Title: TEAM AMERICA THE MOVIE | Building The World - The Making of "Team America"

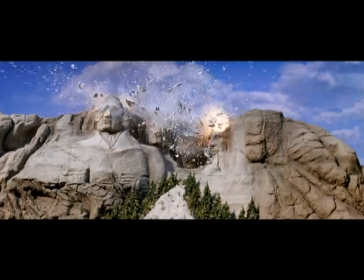(0:09)
The scope of this movie is really huge, because we're theoretically all over the world in huge, huge environments. We have a hundred sets in this movie. Without question, this will be the biggest puppet movie ever made.
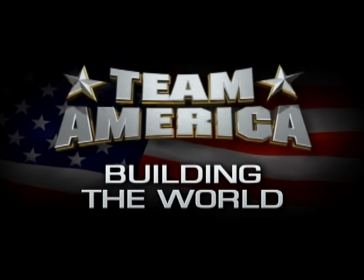The people, the crew, the team doing this movie is unbelievable,
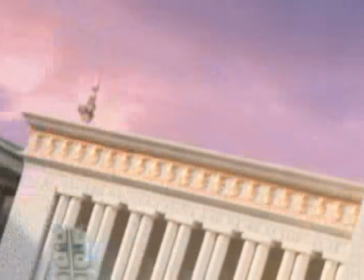(0:34)
I mean between the Kyoto Brothers and I mean every single side of it and Jim Doltz who was brought in you know is basically a genius.
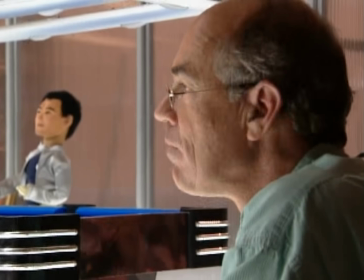(0:43)
Jim was the only guy who knew how to do anything, you know and then we've all kind of learned and now it's kind of a team effort but in the beginning Jim was seriously the only guy who was like okay well this is how you can do it. The role of a production designer is to read the script, do tons and tons of research and And then you come up with like a concept of the movie, you know, hitting not just the look but the moods of the movie and the metaphors.
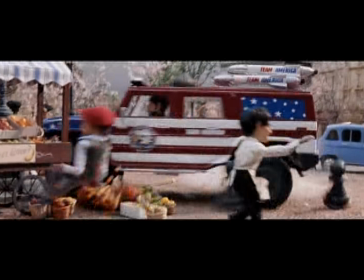(1:05)
Matt Stone and Trey Parker wanted to do a parody of Bruckheimer films.
Well, police, get down on the ground!
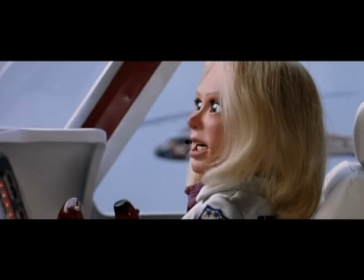(1:14)
They wanted to do a big, big action adventure.
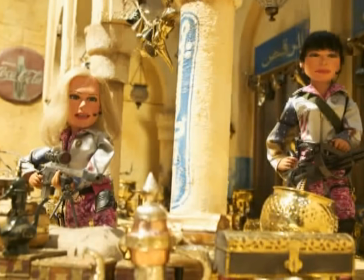(1:20)
So we started with a very gritty Bruckheimer reality. but within that framework, it was open to a lot of theatricality.
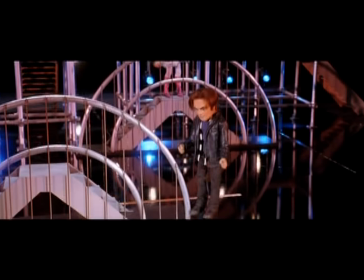(1:29) Ace! My grandma and my dog go blue! Ace, Ace, Ace!
I was a huge fan of Matt and Trey's in South Park and read the script, and it was one of those things where I knew instantly that, of course, I had to do the project,
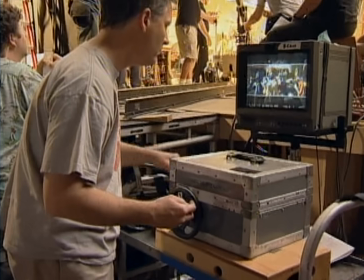(1:42)
and that this was a world that was inhabited by two-foot-tall marionettes
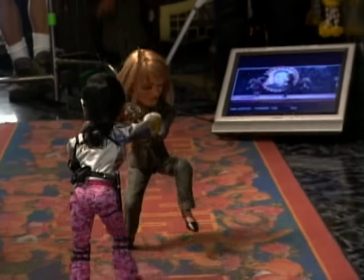(1:49)
that can do a few things but can't do a whole lot. So physically, the environment had a chance to help tell the story, and that's what hooked me.
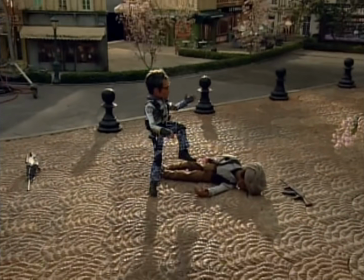(2:00)
Ultimately, what I'm interested in is physical places that tell stories and connect emotionally.
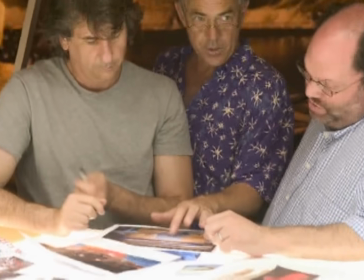(2:07)
So it was a chance as a designer to really kind of affect the story in a way you don't get to really do in architecture. You don't get to do dancing, flying buildings often.
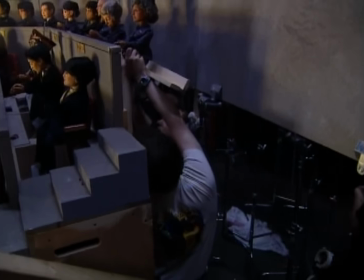(2:19)
Go ahead and let him shake a lot like Muppets as they're clapping. Mr. Malita needs to look up.
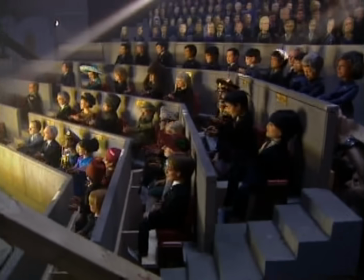(2:25)
Let him look up.
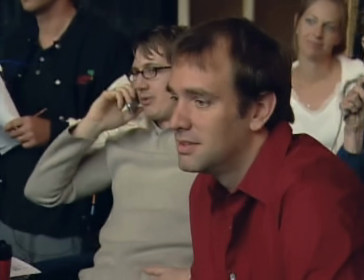(2:27)
One of the things that Trey and Matt were clearest about is that the comedy is provided by the marionettes. Ooh, good shot. So the environment is not there to tell a joke. The environment is there to create this believable world. At the same time, we wanted to create very different worlds. What we came up with was that every place in the world was the way America sees the world.
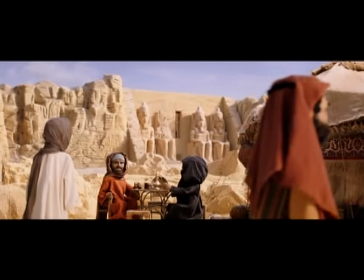(2:53)
So this isn't really Cairo, this is kind of the dumbed down version of what Americans might think Cairo is.
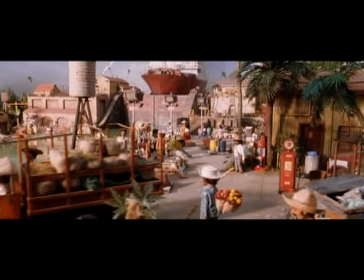(3:00)
Same with Paris, same with Panama, and every city that we're attacking.
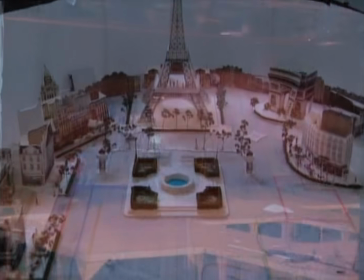(3:09)
Well Paris was the first set we designed and in some ways it was the most challenging because it was so big and it was so recognizable.
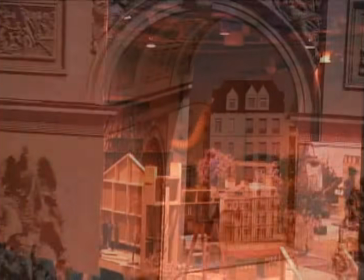(3:16)
and what we thought would be interesting is to take all of the monuments you recognize from Paris and put them in one little plaza.
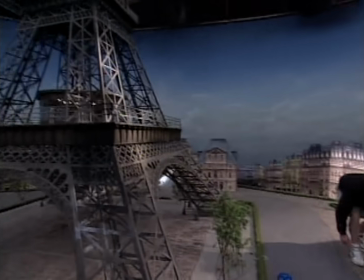(3:24)
So the Eiffel Tower, the Arc de Triomphe, the Louvre,
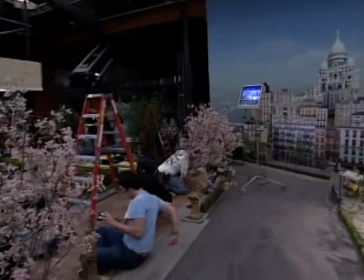(3:27)
and the Paris Opera House all exist on this quaint plaza with a paving pattern made out of cast croissants with little poodle topiaries.
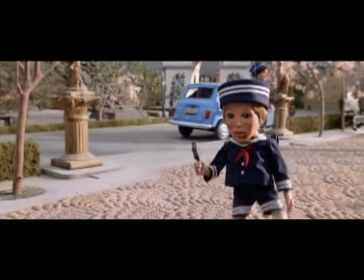(3:37)
It's a combination of what real Paris looks like and the people who've only been to Epcot might imagine Paris looks like.
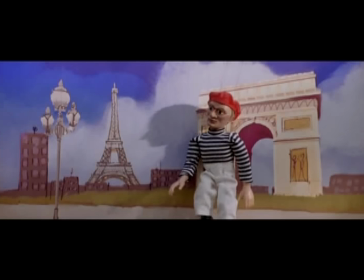(3:44)
Trey had the notion of how he was going to open the movie early on, starting in sort of foreground and then expanding this big view.
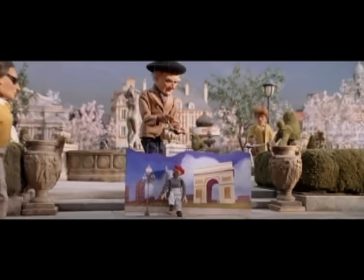(3:52)
So when it got to the big view, we wanted a huge payoff, a huge horizon.
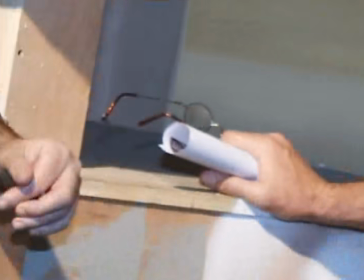(3:59)
One of the things that Jim Dalts and David Rockwell came up with is the idea of forced perspective in a lot of our sets, because you'll see a lot of big, expansive sets in this movie, in the exteriors especially, where it gives the illusion it goes back hundreds and hundreds of feet.
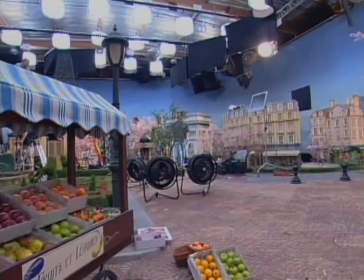(4:13)
We don't have that kind of room on our soundstage.
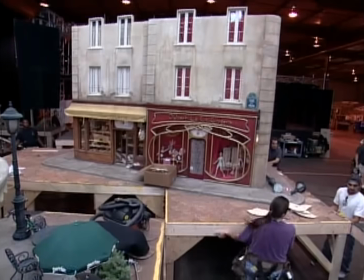(4:16)
So what we do is we create in our roughly one-third scale, which is our marionette scale, we build everything very exactly and very precisely.
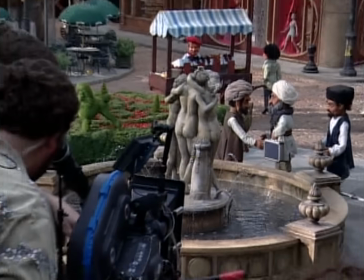(4:24)
We build it as best as we can. But in the next scale back, in our force perspective, if you take a 12-inch action figure and put that 10 feet behind
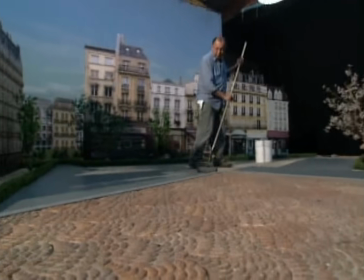(4:34)
this guy and make the sets reduce in size as they get further back,
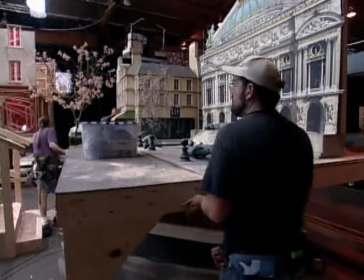(4:38)
it gives the illusion of a lot greater depth. And we found that you can get away with quite a lot because it's generally soft focus.
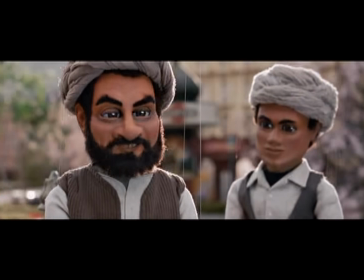(4:45)
It's behind the action so people aren't necessarily paying attention to it. And so, you know, we can literally print out a picture from the internet, cut it out on cardboard and stick it on the 12-inch puppet, and that becomes a prop that reads just fine in the background.
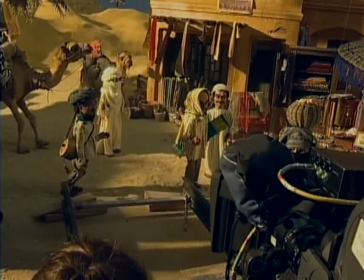(5:01) And look. Dust.
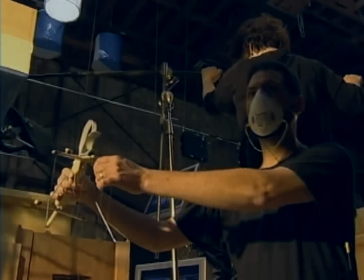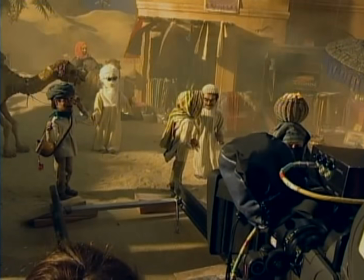(5:10)
The same kind of reductivist view that went into Paris, went into Cairo.
And we've cut.
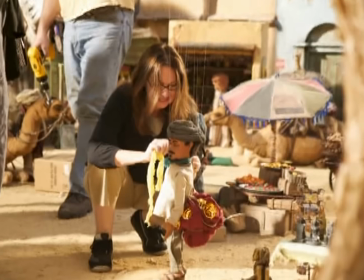(5:15) Reset, please.
And it was a chance to go into a totally new world.
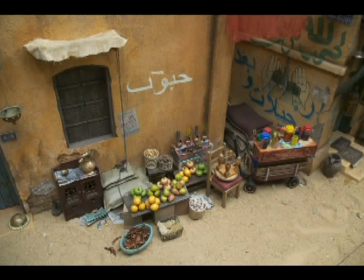(5:19)
Tons of research on graphics and creating a very real, dangerous-feeling world.
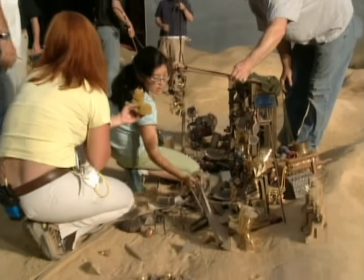(5:26)
And in the marketplace, the design strategy was capture the sort of color of the market,
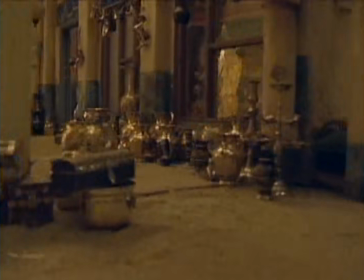(5:32)
capture the messiness of the market, capture the diversity of the market, all with hard light coming from above.
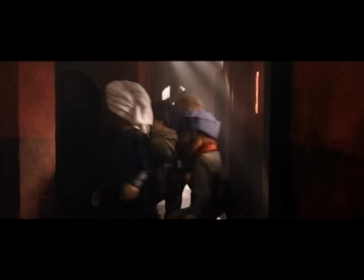(5:38)
And then you go from the marketplace into these claustrophobic corridors that lead you to other rooms, and they lead you to this bar that's the terrorist hangout.
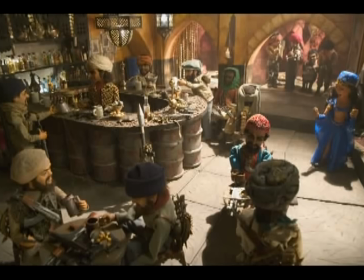(5:47)
So it needed to feel dark, it needed to feel dangerous. So the bar face is made out of toxic waste cans.
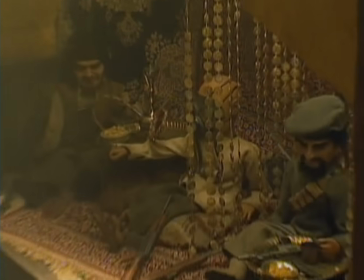(5:54)
There are curtains made out of coins.
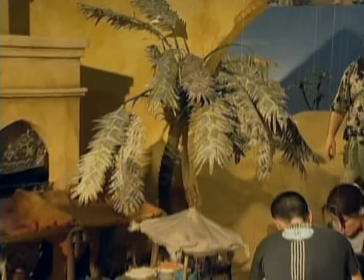(5:58)
In the distance, you see palm trees that look very real, but when you get closer, they're made out of ripped dollar bills. David Rockwell's input was really noticing the found objects. As found objects go, I was going through a restaurant supply place and found a colander. And from that colander, we added an umbrella that we'd ripped the skin off of, and then a baby nipple, and it became a satellite dish, which nobody will see, but it gave me laugh. And these are our cheese graters. It's actually, it's a cheese grater body with vegetable steamers added to either top, and then we just add it for a little decoration. The finishing touch was the incense burners. and these were all electrified and they were all throughout Cairo, in the tavern, in the bar.
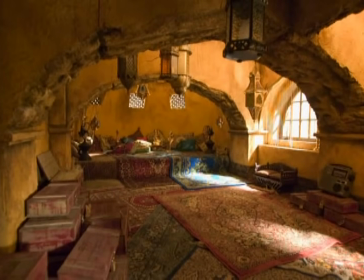(6:44)
And when you put them next to the other ones, they just all kind of blended right in. And that was the fun part about this whole thing, because there's little something in every set. One of the Cairo background people is going to be carrying this little bin on their heads.
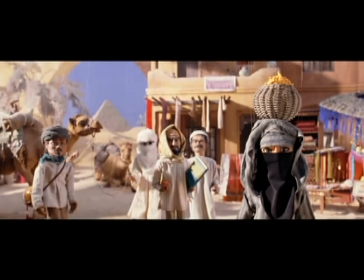(6:56)
And in the movie, I bet a lot of people are just going to see this walk by and they're going to understand that, okay, it's somebody carrying a bunch of stuff on their head. But when you look at this, it's just full of goldfish crackers. So, if there are those folks out there that post these things on the internet saying, Hey, we caught you! You used a cheese grater!
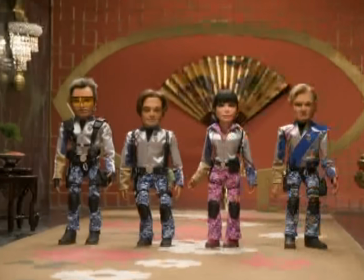(7:13)
You're gonna be up all night long with the DVD on this one because there's just hundreds, literally hundreds and hundreds of things that are in there just for them to find.
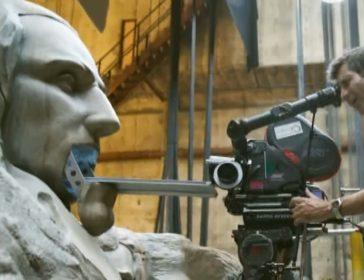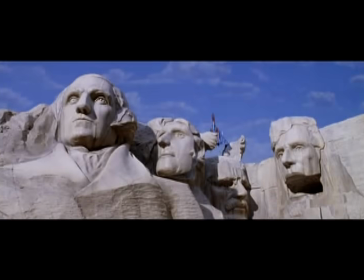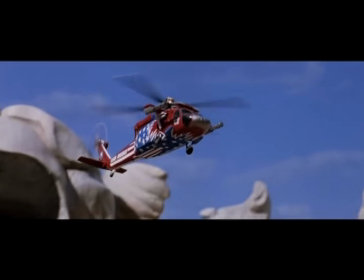(7:32)
We wanted to create a believable location that existed in Mount Rushmore that in some ways topped, you know, James Bond caves and was the most amazing place we could think of.
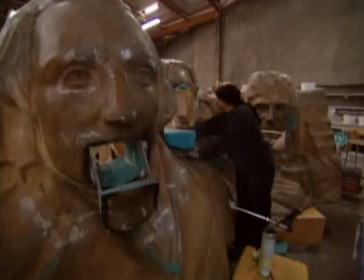(7:43) Now you have to answer to America
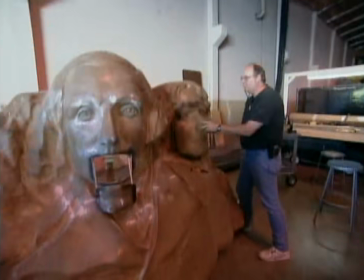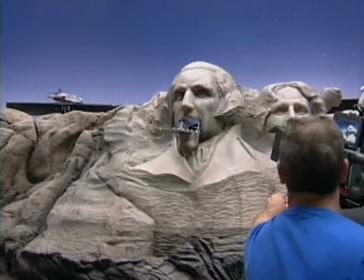(7:54) What you gonna do when we go?
All of these pieces of Mount Rushmore open up to allow these vehicles, which are sort of standard army vehicles that we've redesigned and retrofitted with Team America's Zippy graphic program,
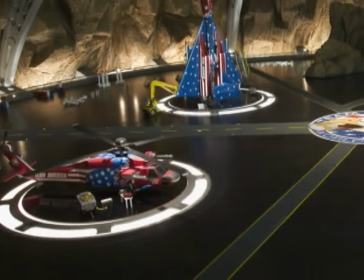(8:10)
And they land in this large building that feels like a crater inside of Mount Rushmore.